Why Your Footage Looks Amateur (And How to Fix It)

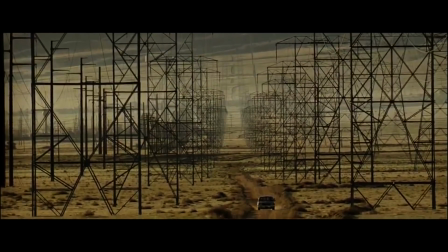[20:29]
So if you go out and shoot, look for some of the natural lines in your environment.
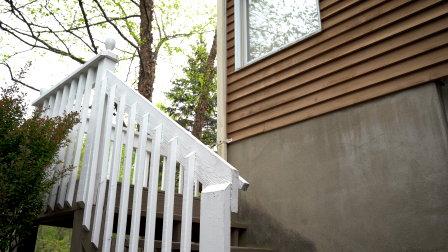[20:33]
That might come from a fence or a building or roads, and use these to draw the viewer's eye towards your subject. These are great for portraits as well.
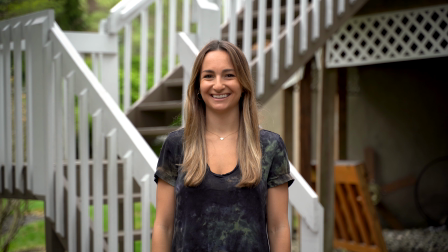[20:42]
Put some lines in the back of your subject to help, again, draw the viewer's eyes in towards whoever or whatever it is you're shooting. Again, a lot of TV shows and movies use leading lines.
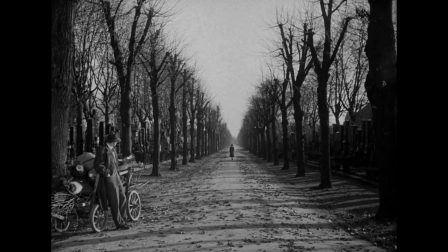[20:53]
They help show where a character might be going, or they help draw your eyes towards where you want to be looking on the screen. You can also break this rule and use chaotic lines to help confuse the viewer or confuse the character or subject in a show. So leading lines are a fantastic compositional tool that'll help improve the look of your footage and also your storytelling. The next tip is balance. This is all about finding balance in your frame. If you have one side of your frame that has a lot going on and not a lot going on the other side of your frame, you might want to start thinking about this tool. How can you balance a shot like this?
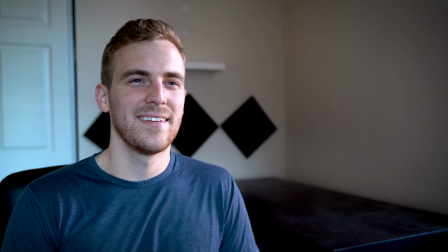[21:32]
Well, if you're shooting an interview where you have your subject on one side of the frame and not a lot on the other, try adding something to the other side of the frame.
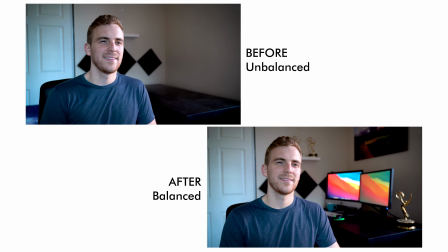[21:41]
Add a lamp or a portrait or something that can sit there and fill the frame and help balance out your shot. Do this when you're out shooting B-roll as well. You can always think about how you can have your subject on one side of the frame and something else on that other side to really balance out the shot.
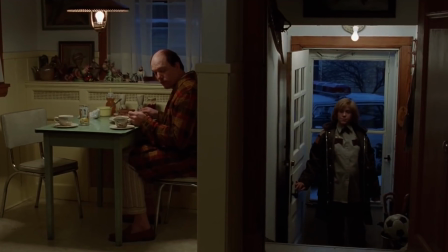[21:57]
It's gonna make your viewer feel a lot more calm and relaxed and at ease seeing the nice balance in your shots. When we talk about balance, we also want to talk about headroom and looking room. Now, what does this mean? Well, headroom often comes into play when you're shooting something like an interview, and that's the distance from the top of your frame to the subject's head.
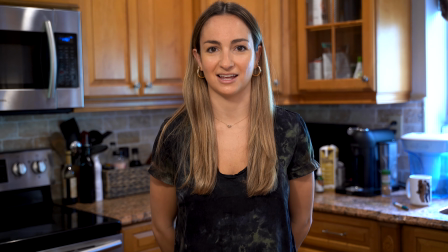[22:17]
You want there to be some breathing room here. You don't want their head going off the top of the frame or with very little space. So make sure you're always thinking about headroom. And the best way to do this is to put your subject's eyes on that top rule of thirds line. Looking room is all about where your subject is looking.
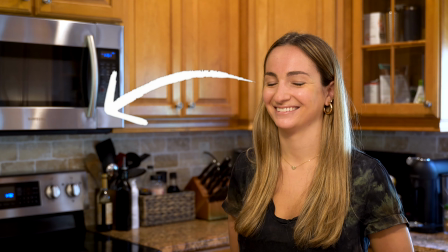[22:36]
So if you have an interview where a subject is looking off to the side, make sure they're looking towards the larger part of the frame as opposed towards the shorter part of the frame,
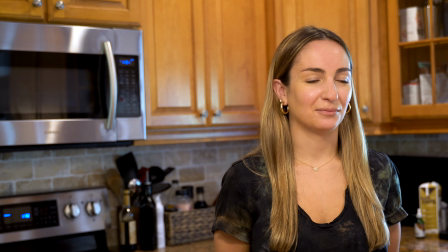[22:45]
or else it's gonna feel a little bit strange, a little bit off balance, and just a bit confusing. So when we talk about balance, we do wanna think about headroom and looking room as well.
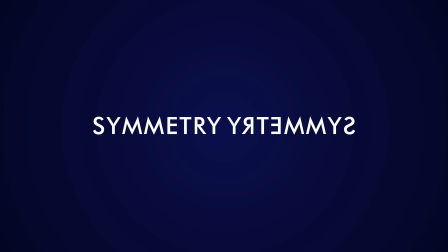[22:56]
The next tip is symmetry, and this falls into line with balance. Symmetry is when you have both sides of your frame matching each other in some way. Wes Anderson is a master of this in his films.
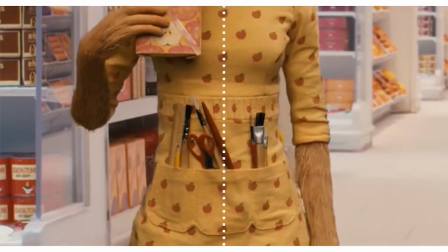[23:08]
You'll notice a lot of symmetry in all of his shots. Symmetry is a great way to shoot interviews and documentaries. It's a great way to use a background to help add some nice framing to your shot.
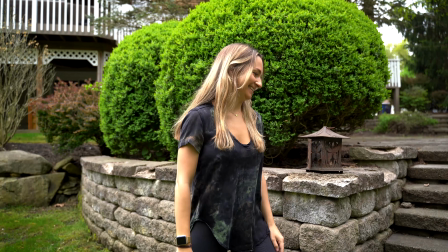[23:20]
And sometimes it doesn't take much. Sometimes you might have a shot that looks off balance and not quite symmetrical,
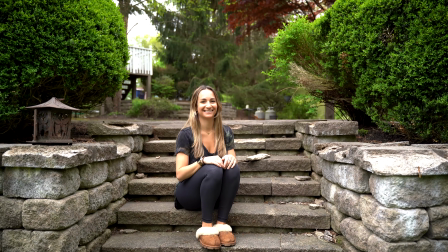[23:26]
and all it takes is a slight camera adjustment to find the symmetry in the shot. There's a lot of symmetry out there in the world, and all it takes is just kind of looking around and adjusting your angle, and you can find it and help improve your composition. Next, we've got depth. Depth is a great compositional tool to help provide more emphasis to your subject.
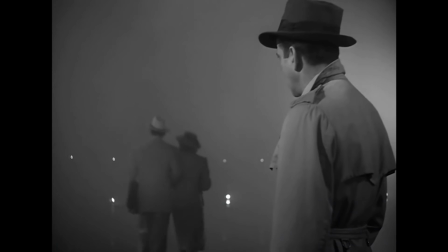[23:47]
And the best way to achieve depth and subject emphasis is by opening up your aperture. If you open up the aperture in your camera,
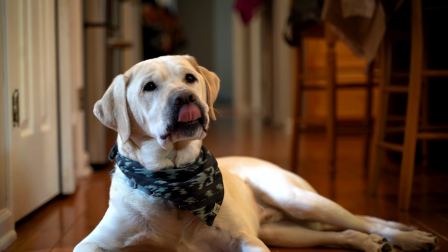[23:55]
you're gonna get that shallow depth of field that both looks and feels cinematic and also really emphasizes your subject. So open up that aperture, let a little bit more light in, and notice that background fall out of focus, adding that emphasis. This is also great because it's gonna remove a lot of distractions. When your aperture is really closed down and everything's in focus, there can be a lot of distractions and it becomes confusing who you're supposed to be looking at in a frame. By opening that up, we get a shallow depth of field and we lose a lot of those distractions. You can also add depth to your frame by pulling your subject away from the background.
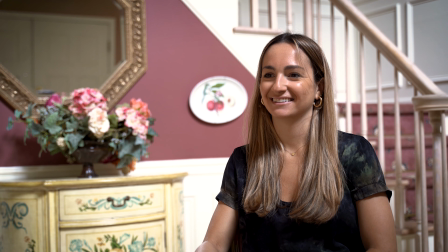[24:32]
This is a great tool when you're shooting an interview because it lets that background fall off and fall out of focus.
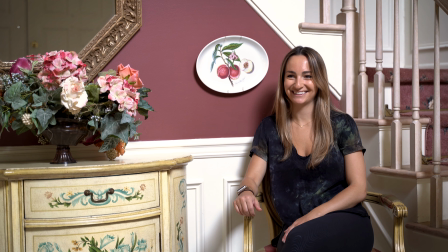[24:39]
A lot of beginners will place their subject right up against a wall to shoot an interview, and you just aren't gonna get that same type of depth.
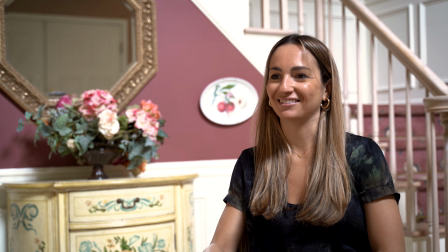[24:46]
So pull your subject away, have some space in the background, and maybe even consider adding something to the foreground, a plant or some sort of texture element in the foreground to show that there is depth in your shot. Next, we've got frame within a frame. This is using elements within your environment to help frame up your subject.
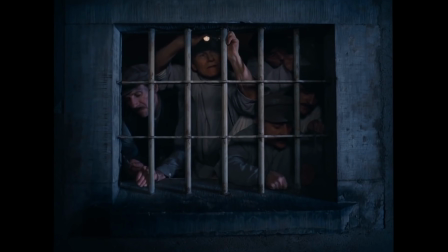[25:07]
Now, this can be used in a lot of stylistic ways. It's not always easy to do, but when you can do this, it makes a big difference in your footage. Try shooting your subject through a window or through any opening that you might find out in the real world.
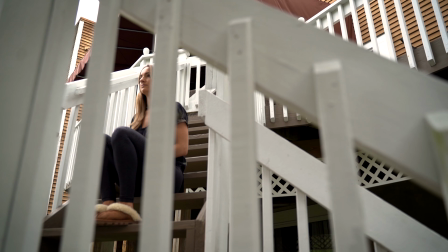[25:20]
This adds that additional framing and can help, again, emphasize your subject and tell your story.
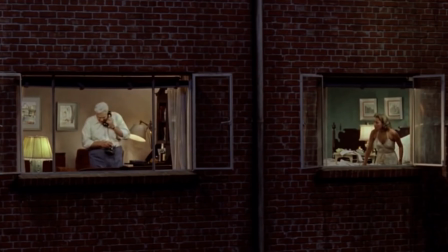[25:26]
You'll notice this in a lot of films and TV shows as well, adding that additional frame, and it can make a really, really big difference in your composition.
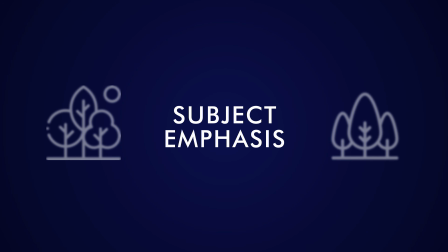[25:35]
The final tip is to emphasize your subject. Now, this is something we've been talking about throughout this whole video.
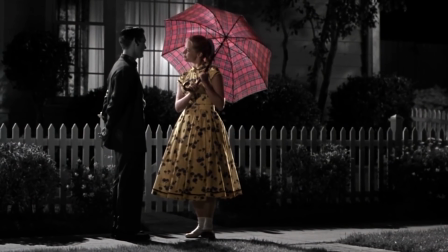[25:41]
And really, you're gonna wanna use all of the tools we've already discussed to do exactly this. Emphasize your subject.
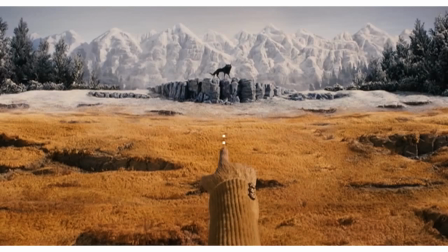[25:49]
Use rule of thirds, use depth, use symmetry and leading lines to show who it is you're telling the story of. We don't want to confuse our viewers, we want to help them understand what we're trying to tell them.
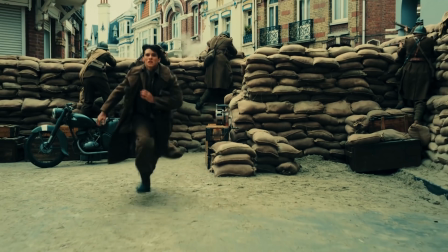[26:02]
And by using these framing and compositional tips, we can definitely emphasize our subjects and make our stories that much easier to understand. So overall, framing and composition is really not that hard to do. Try applying some of these tips the next time you're out shooting and see how they improve your cinematography.
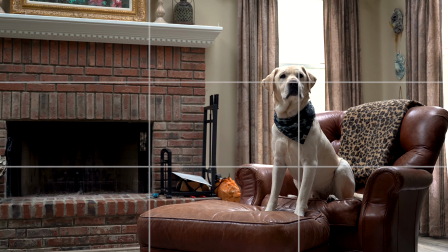[26:21]
See how you can use the rule of thirds to adjust your interviews and get your B-roll shots looking that much nicer.
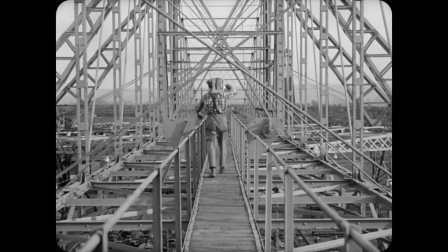[26:28]
See what kind of leading lines you can see out in the real world to show where a character might be going or to add emphasis to your portraits. You can start using all of these tips today to improve your framing and composition. And finally, we've got to talk about lighting, one of the most critical components of filmmaking.
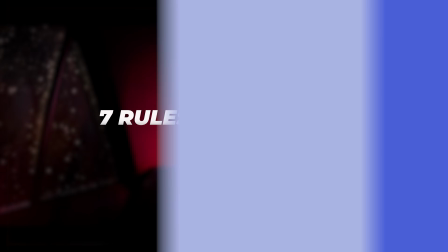[26:46]
So let's take a look at 7 rules of cinematic lighting. How important is lighting when it comes to filmmaking? Let me show you. Take this shot, for example. A classic interview setup.
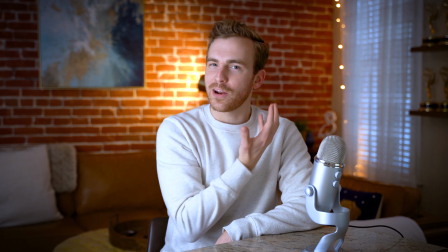[26:58]
We've got a nice soft key light over here, casting a little bit of shadow on this side of my face, nice and evenly lit here, but
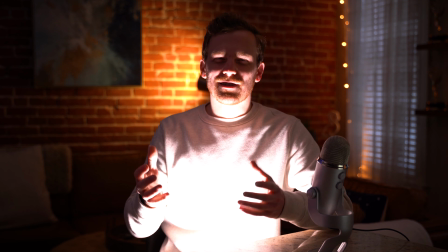[27:08]
instantly, the tone changes to something reminiscent of a horror film.
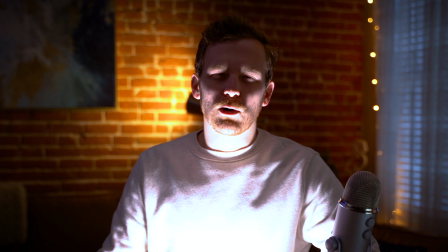[27:13]
The entire scene shifts, but only one light has changed. In this video, I'm gonna show you 7 tips for lighting that are gonna step up your filmmaking. Filmmakers and content creators around the world are learning just how critical
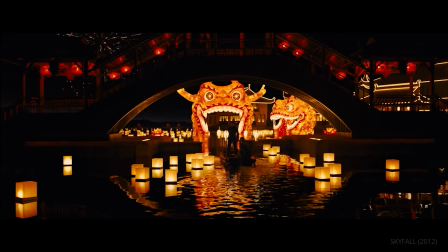[27:29]
that lighting can be in telling your story and shaping your imagery.
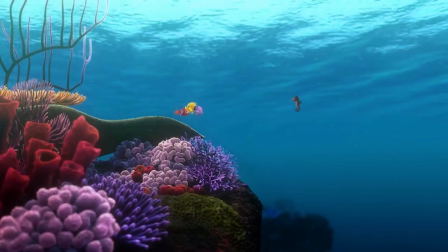[27:34]
This one factor can make a scene feel happy and bright, somber and dark,
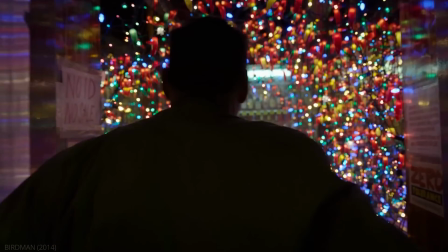[27:40]
upbeat and funky, or any number of other moods. Lighting is one of the most underrated factors in the filmmaking game,
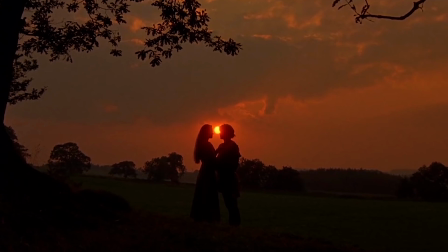[27:49]
and if you can truly master it and put just a little bit of time, even just this video into it, you'll be miles ahead.
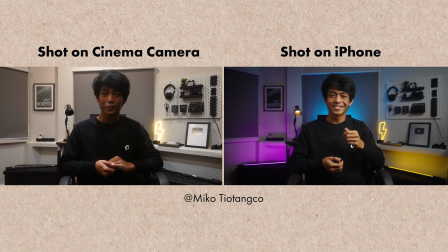[27:57]
With proper lighting, a simple iPhone can look better than a $60,000 cinema camera. I'm not joking when I say that lighting is one of the most critical factors in taking a bad shot and making it look like a great shot. So let's look at 7 ways that lighting can improve your filmmaking. Direction. The direction of your light can entirely change the mood of your scene. Just think of the example at the beginning of this video.
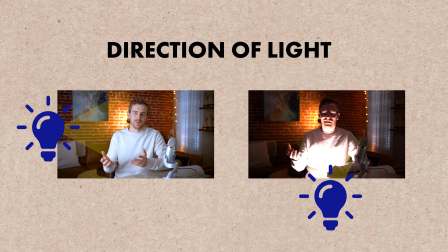[28:24]
Simply moving the light from the side of my face to beneath my face changed the tone from a nice interview setup to that of a horror film. The simple direction of the light entirely changed the mood of the scene. For a more natural look, you generally want to keep the light at about a 45-degree angle from the face.